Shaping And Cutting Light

Welcome to the Crimson Engine. My name is 𝙎𝙁𝙄𝙇. Today we are talking about cutting and shaping light. We're going to use a variety of different tools and have a variety of different effects. And we're going to also look at what lights are easy to cut and shape and what lights are more challenging or more involved to cut and shape.
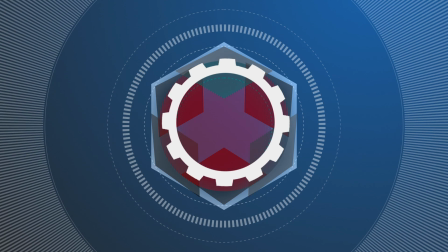So why cut and shape light? Well, it's mainly to keep the light where you want it and not get spill where you don't want it. The main reason to do this is to separate your subject, me, from the background.
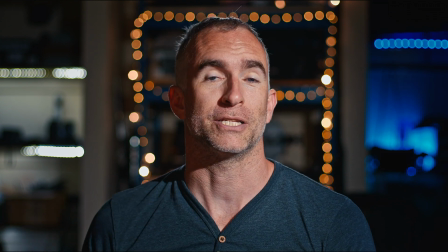39s
As you can tell, like this shot is not as powerful as this shot
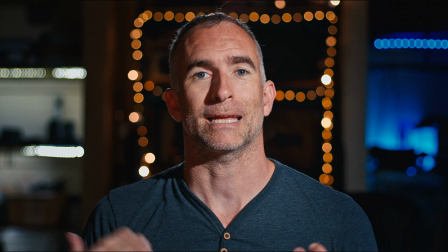45s
because by flagging out the background, I get that really nice sense of separation and the viewer's eye comes straight to me.
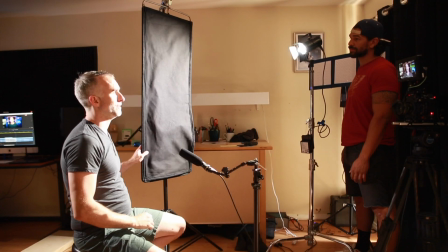53s
How are we doing this? Well, I have a large flag. This one's called, affectionately known as a meat axe. It's a 4x1 black diffusion, negative fill if you like. This one's actually a floppy, which we'll get into later. But what's happening is the light is hitting me, but then the floppy is blocking the light from hitting the background. This is easy to do the more off axis and the smaller the light is that you're shaping. If the light is directly above camera or on camera, there's no way to block the light from the background without blocking the light from me.
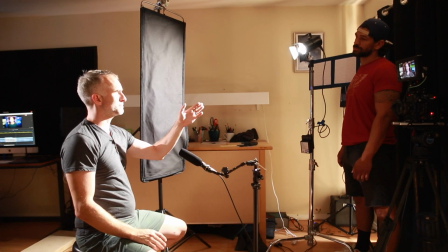92s
Because we have a light that's maybe 30 degrees off camera and 30 degrees above camera, I'm able to slide this floppy in so that it's blocking the background but not blocking me. Another easier way to flag the background with a Fresnel light like this is just use the barn doors that come with almost every Fresnel.
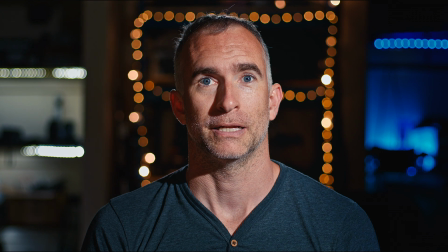113s
So if we move in the barn door on the light itself, you can see that it starts blocking the background before it starts blocking me. If we do it even further, you'll see that it starts to creep across my shoulder, and then eventually my face.
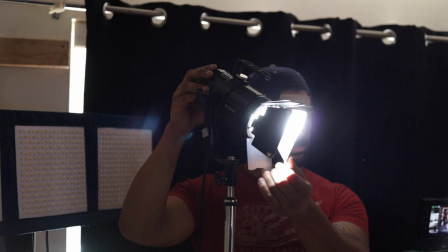129s
You could always use both barn doors to create a noir style sort of effect.
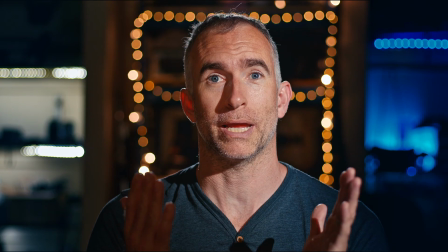135s
So here, the bundle's moved almost all the way in and you're getting a very narrow band.
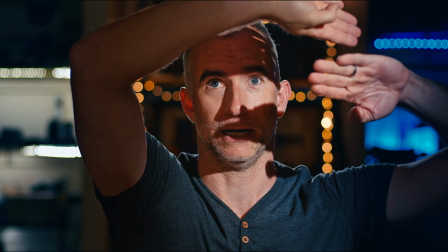142s
It's not as narrow as if you had two flags here blocking the light, and that would give a much harder shadow. The closer the flag is to the subject, the harder the cut is going to be, which sometimes is good and sometimes is bad.
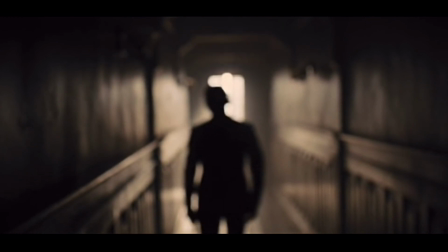157s
The famous opening sequence of Skyfall where James Bond's silhouette walks down a corridor and then comes into this sort of light. Deakins used a flag from a light further away, but the flag itself was probably 4 foot from the actor. So it isn't a hard edge, it's a much more soft and natural edge. But flagging hard lights is relatively easy and you have a lot of control. But very rarely do you use hard lights on set because they create those competing shadows on the face, and it's much more popular to use soft, beautiful, wide or large sources. So we're going to take a look at, when we use those, the challenges in shaping and flagging them.
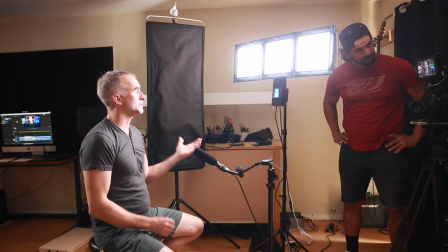201s
Here we have a much larger light. This one is the Intellitek LC120. It is a kind of Kino 4x4 form factor, so it's 3 feet by 1 feet.
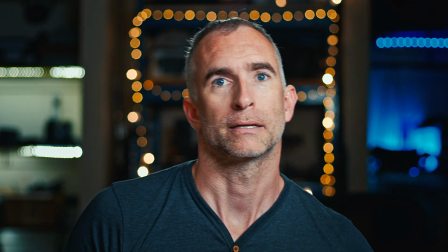211s
And as you can see, once I move my cutter in again, it does something,
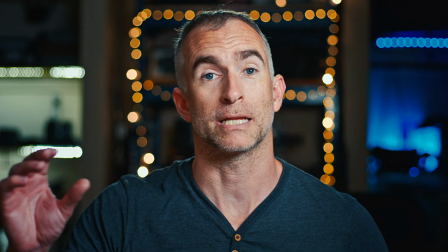216s
but not nearly as much as it did with a small light because it's only blocking part of a much larger light source. To get a good shape on this light, to flag it off the background, it becomes more involved.
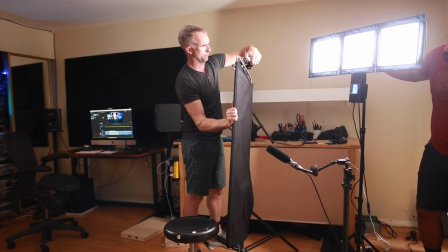230s
So to get this larger light off the background, what I've done is move my meat axe,
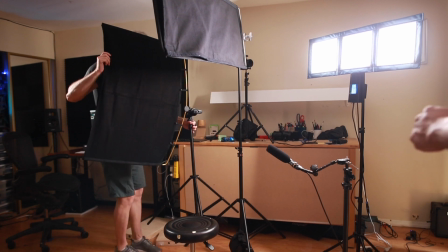236s
my cutter, to above my head and bring in a second flag. This one is a 2x4 next to me.
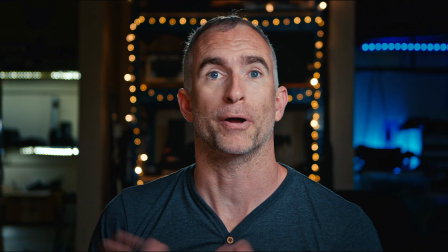244s
So essentially between these two flags and my body, I'm essentially sealing the light off the background.
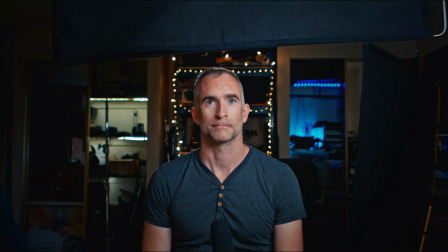250s
So if we zoom out, you can see how
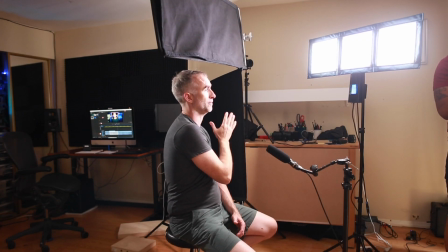254s
this is blocking the light coming above my head and this is blocking the light from beside me, and I'm blocking the light that's coming right at me from hitting the background.
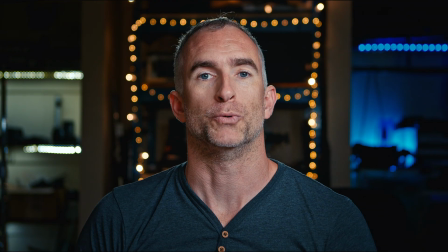263s
This is a really easy way to achieve the ratio you want,
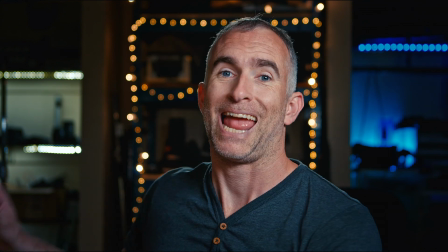267s
and by that I mean the ratio between your subject and the background behind them, so that you get that contrast, you get isolation.
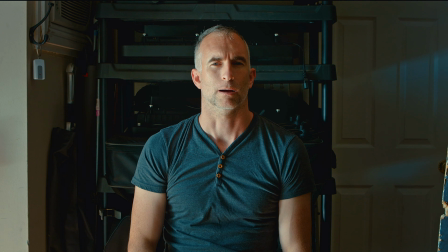275s
So here we have another scenario where I'm next to an open window,
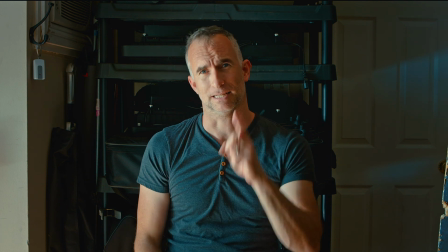280s
and there's a huge contrast ratio between this side of my face and this side of my face that we want to make a little bit more
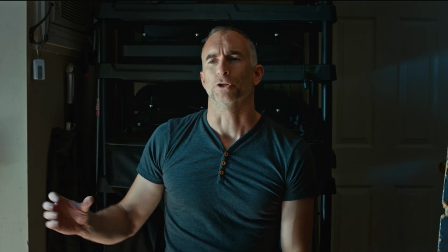289s
palatable to the eye, a little bit more cinematic. First thing we're going to do is put up a diffusion fabric.
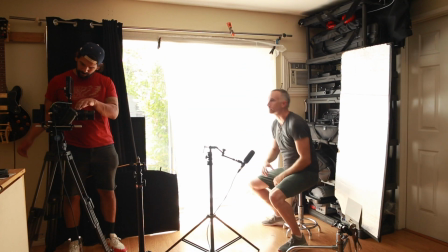294s
This one is a silent quarter grid over the window to make the window more diffuse and the sunlight coming in a little bit more full.
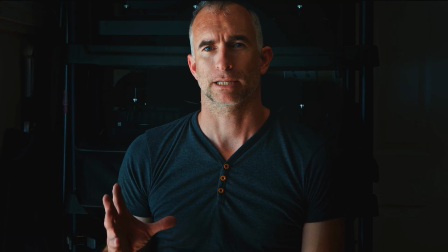302s
So now we've knocked down a lot of the light.
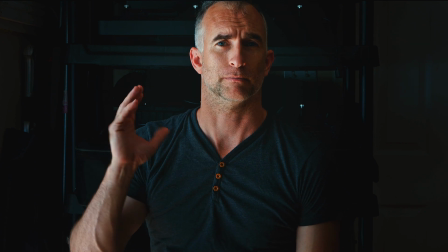305s
So we're going to increase our exposure by going down from 6.3 to say f4 to bring up the level.
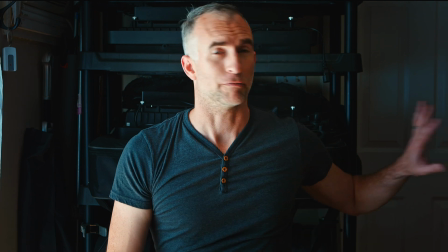313s
The next thing we're going to do is bring in this piece of reflector board to fill in this side of my face.
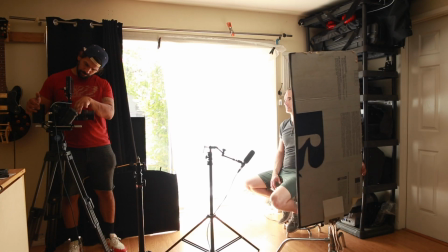319s
We actually have it on a stand already. I'm able just to rotate it to then give myself some fill.
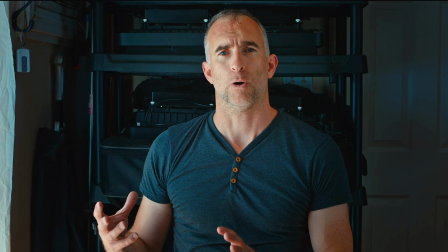326s
So this is a good start, but now we've got almost too much.
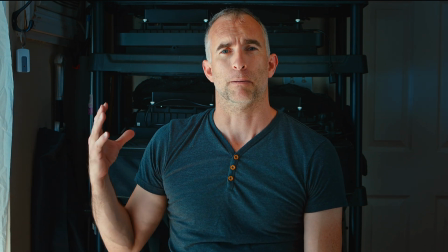330s
It's a little bit too diffuse. We've lost the harshness. But we're now needing a little bit more contrast.
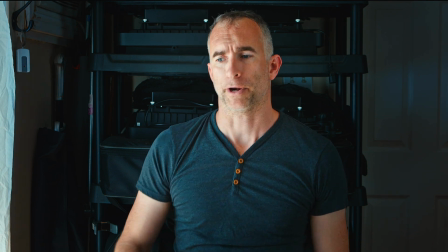338s
Next step is going to bring in a bottomer. So I've got my flag again.
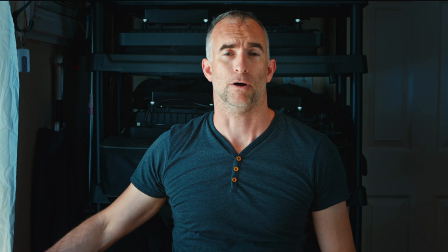343s
I'm going to put it at the bottom on the floor so that it starts to take out a little bit
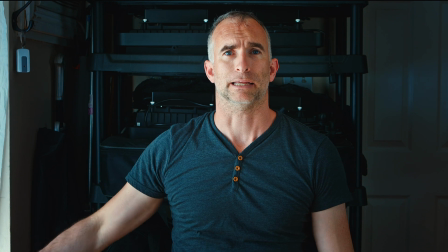350s
more of the light coming up at me and going to give me a little bit more contrast on the face.
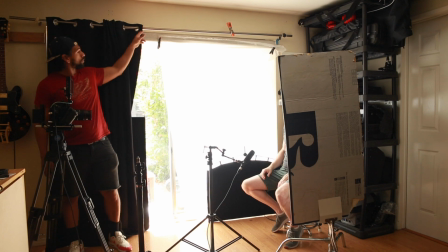355s
We're also going to pull in the curtain a little bit to box that light in further.
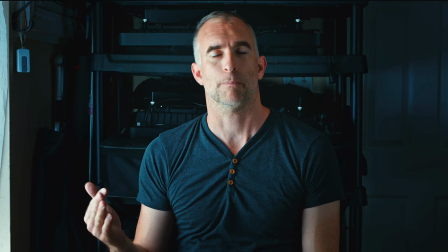360s
We're going to come down again on our f-stop from 4 to 2.8.
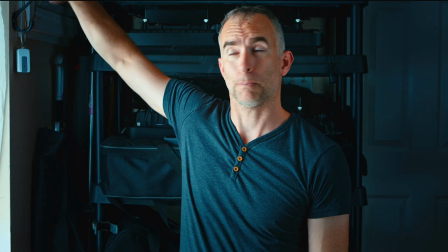365s
And our last step is going to bring in a topper to actually box that light even further.
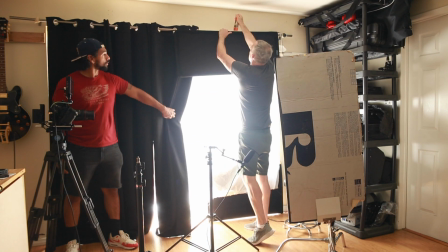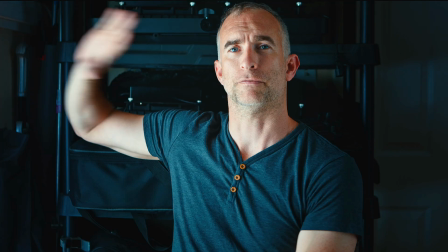375s
So by using a reflector on this side, using the diffusion, and then boxing in that diffusion,
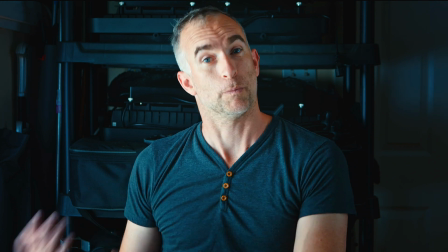381s
I have a lot more cinematic look compared to what we started with, which had contrast, but it was just too wild.
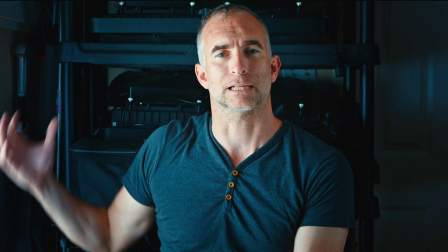390s
By using the flags, I'm able to bring in the look that I want,
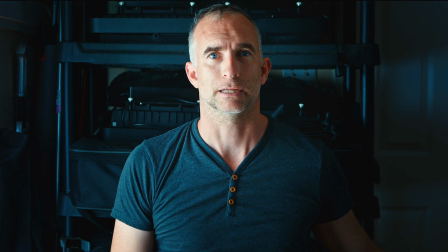396s
and I even can rotate this very precisely to go from, a 8:1 contrast ratio all the way down to a 2:1.
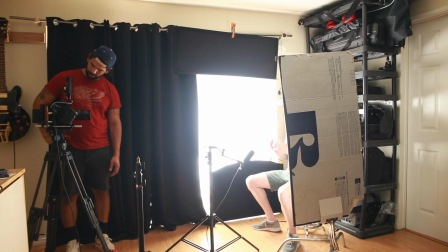405s
Just gives me a lot of control, allows me to finesse the image,
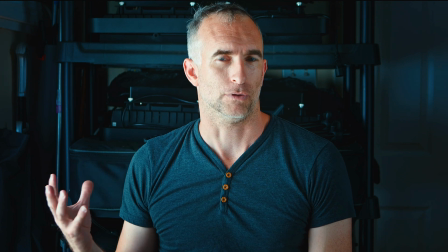409s
which really is that next level of cinematography where you get what you want, but then you use the time available to you to really refine it and get something that really tells a story or evokes an emotion.
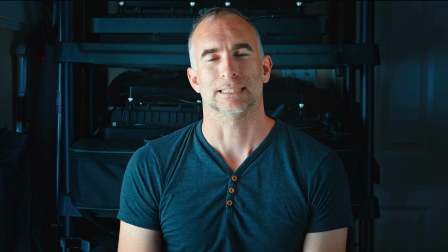423s
That is our look at cutting and shaping light. Leave your questions in the comments, and I will see you next time.